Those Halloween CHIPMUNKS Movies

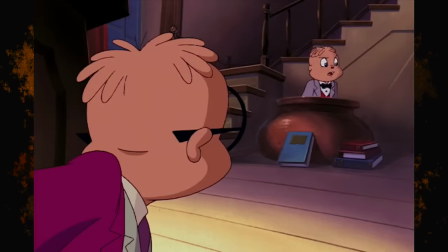Simon kind of does the least in both of these, which is kind of upsetting.
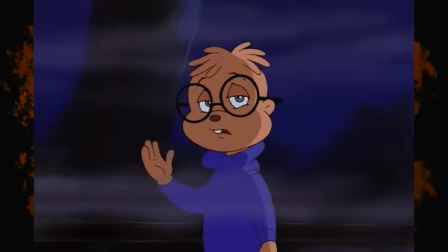I mean, like, he was always my favorite.
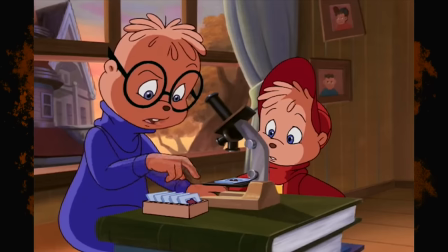I had to do that describe yourself in three characters thing on Twitter, and I realized that I deliver all my videos like a black Simon, and I've never been the same since.
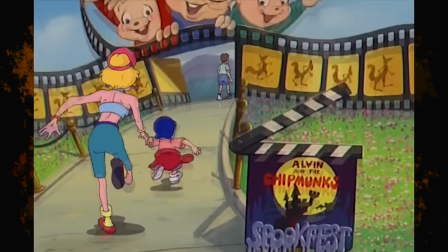It was always kind of weird to me that the Chipmunks are treated like celebrities in one of these and normal kids in the other.
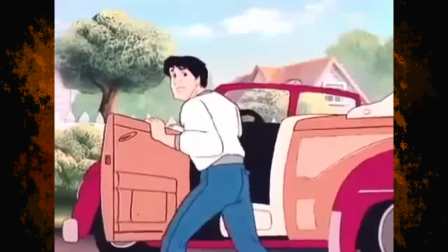They used to do that shit a lot in the 80s cartoon. I remember there was an episode where Dave's like struggling to pay the bills, and I always got confused by that.
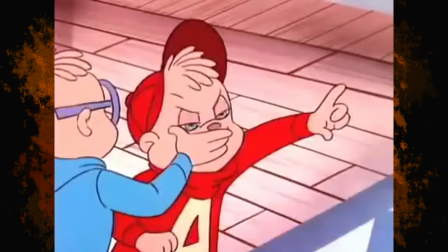They're like pop stars. I thought they were rich. And it just dawned on me that the Chipmunks might not own their masters. Ouch. Who they signed to? Tommy Boy? Mm-hmm. Yo, I'll be feeding y'all the most deep cut jokes in these videos, and I'll be so surprised when y'all get them.
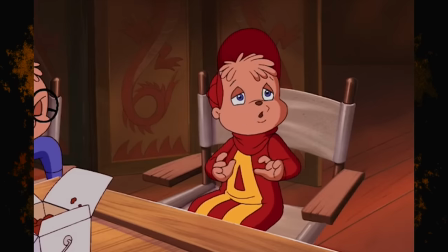I don't know, man, I just prefer Wolfman in literally all regards, especially in tone and pacing.
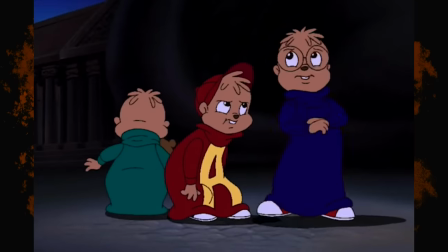Frankenstein has a lot more walking around aimlessly and talking than I remember.
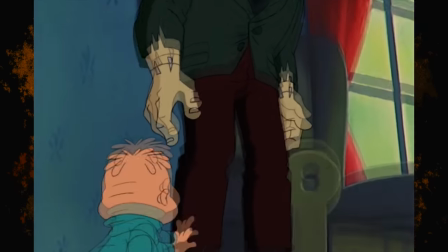All the stuff about Frankie actually being a good guy doesn't actually come in until well after the halfway point.
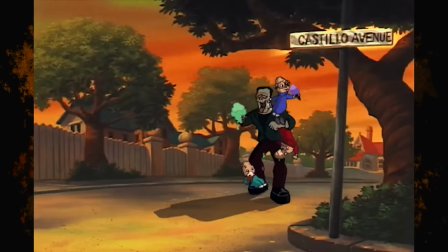Before that, it's so lackadaisical, it's almost like nothing happens. Then it gets to the friendship stuff and it's like, this doesn't even feel like a Halloween joint anymore.
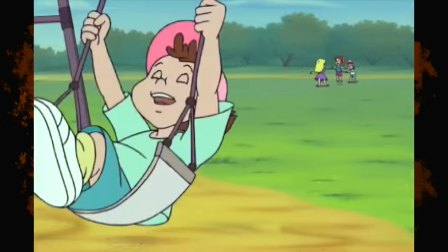Like, listen to this record they played during the montage.
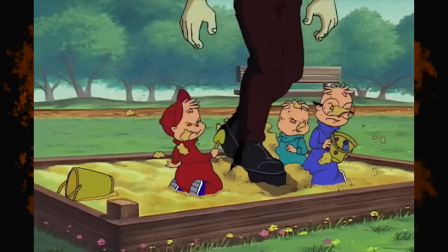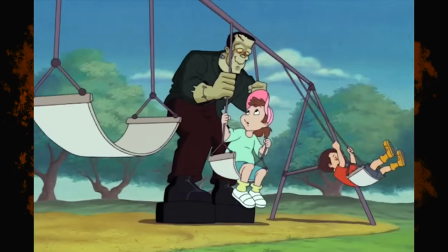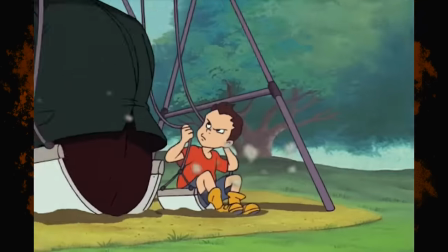Ugh.
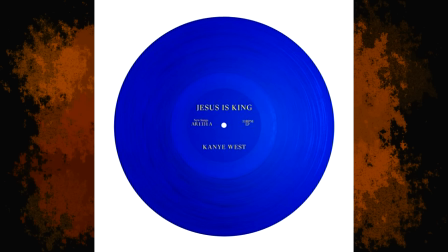Like, Jesus Christ, Jesus is king. It almost feels like this special has like an identity crisis.
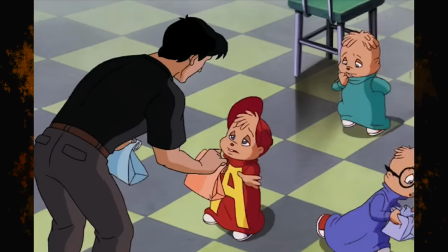I don't even know what it's trying to be. See, now Wolfman's tone and pacing is wild consistent.
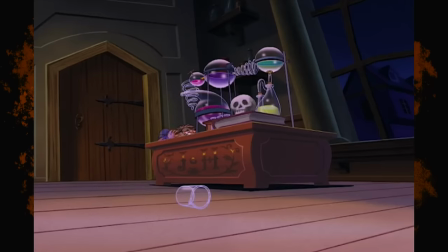Making the school put on a production of Jekyll and Hyde is dope because it keeps this like spooky tone following us wherever we are in the story.
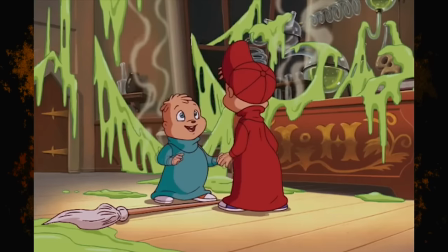See, making this a story about Theodore's confidence is really smart because it ties right into his behavior as a werewolf.
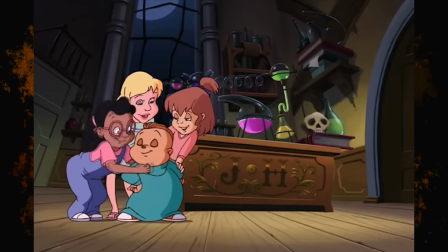He's really like brass and cocky when that happens, which you could maybe call confidence, but it's not.
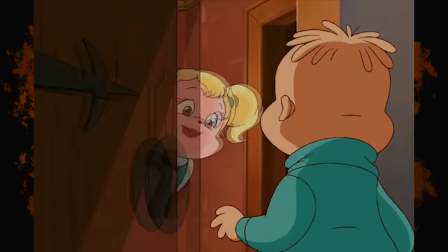It's like arrogance patched over wild insecurities. The one true act of confidence that Theodore shows when he's completely normal is when he runs to Eleanor's house to give her a necklace.
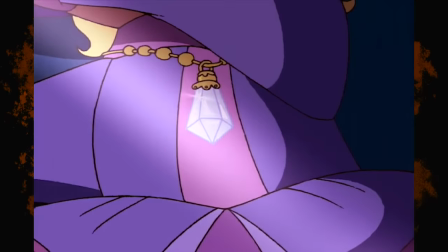That's why it's so poignant when he recognizes it in the climax and he starts to protect her.
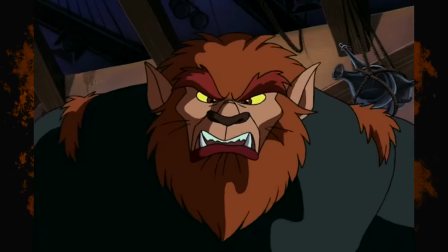All of these rude, wild actions, those aren't him, but protecting Eleanor, protecting his one true call to confidence, that's him.
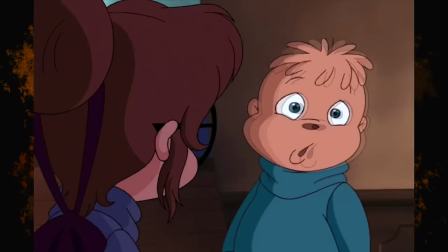I don't think he remembers any of that, never mind.
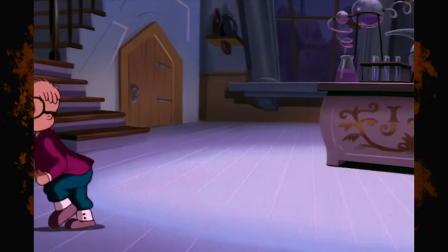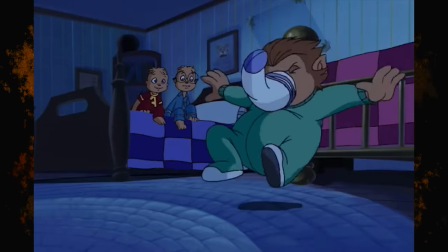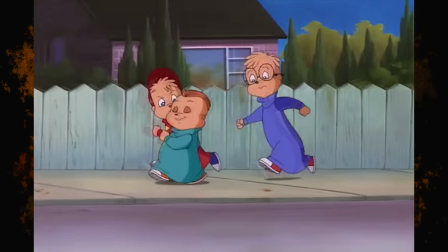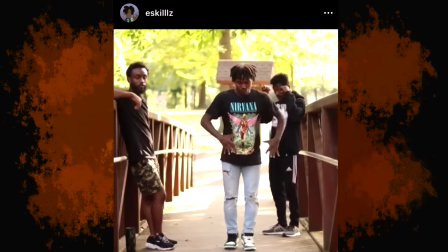One of my closest homeboys back home is hip-hop dancer E-Skills on Instagram.
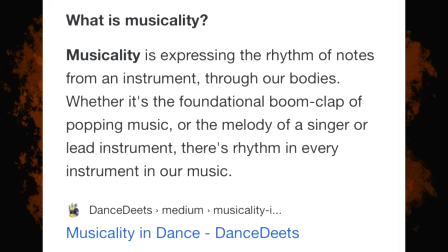It was from him that I first heard the phrase musicality, which is sort of like listening to music and catching every beat in motion.
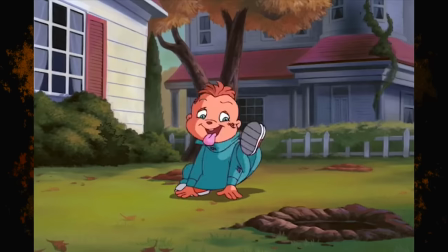They usually use this as a term in dance. I always wanted to talk about this in terms of animated stuff.
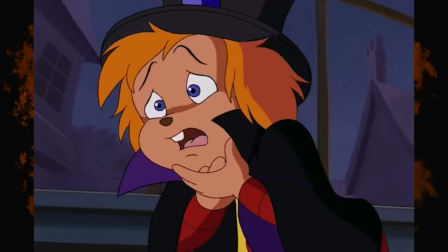It's honestly my favorite part of a lot of scenes in the medium, not even just this film. I just never really knew the right way to describe in word how I felt.
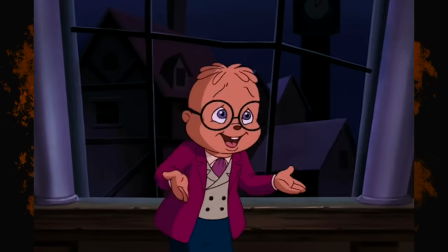But, you know, the cool thing about this channel is that I get to talk about things that normally wouldn't come up in conversation.
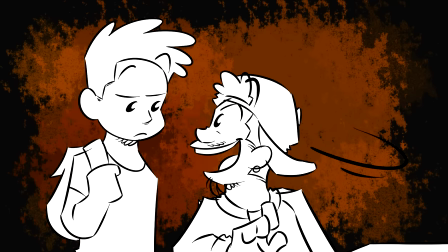Hey man, how's it going? Did you know that the voice of George Jetson died in a recording booth? This is the last skit I'm animating.
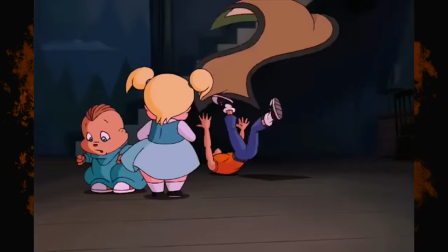I have 2 days to make this video. I'm gonna try to describe this the best way I can. Let's look at like the monster out in you sequence.
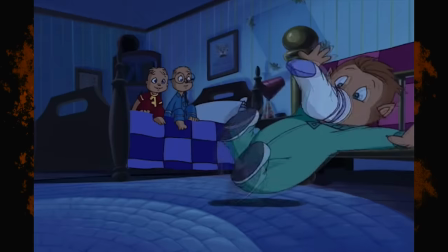The entire thing is on beat and it's great.
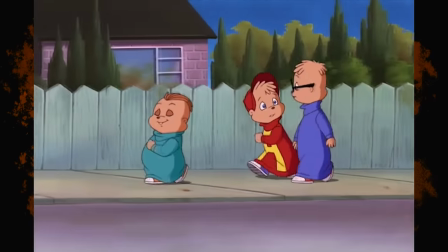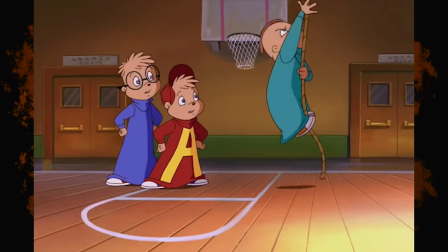It looks pretty standard. You probably think I'm like talking about the snap, but look at Theodore's arms right here.
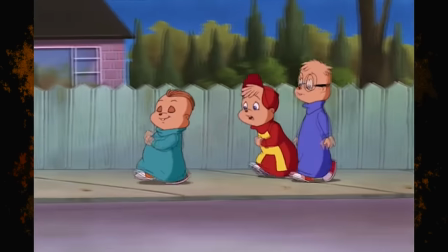Oh, brother, brother.
He's like stepping on every syllable.
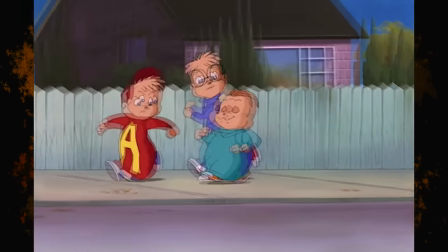Then Alvin stops him.
What's gotten into you?
Puts his hand on his hips.
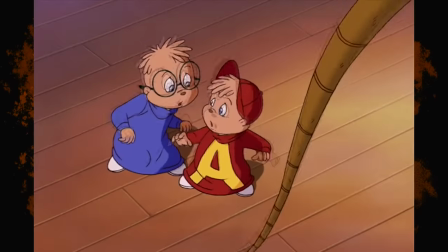Lately.
Boom, snap. Then Simon shrug here. That's a really great touch.
Nothing in the world that you can't do.
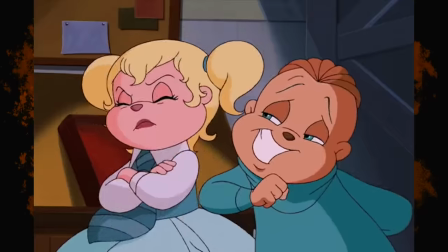Or Alvin and Simon popping up right here.
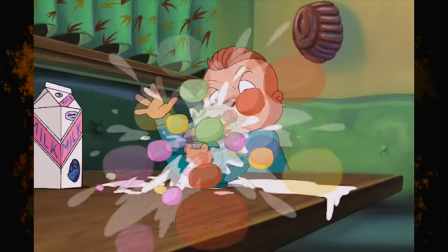See, peep how they pop up on in you.
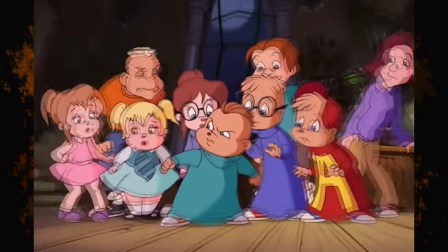See, this next shot I think is pretty cool because it starts off going to the rhythm of the lyrics, but ends on following the instrumentation.
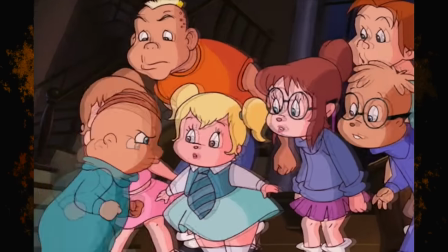Same thing with the arms.
How do you do? Turn.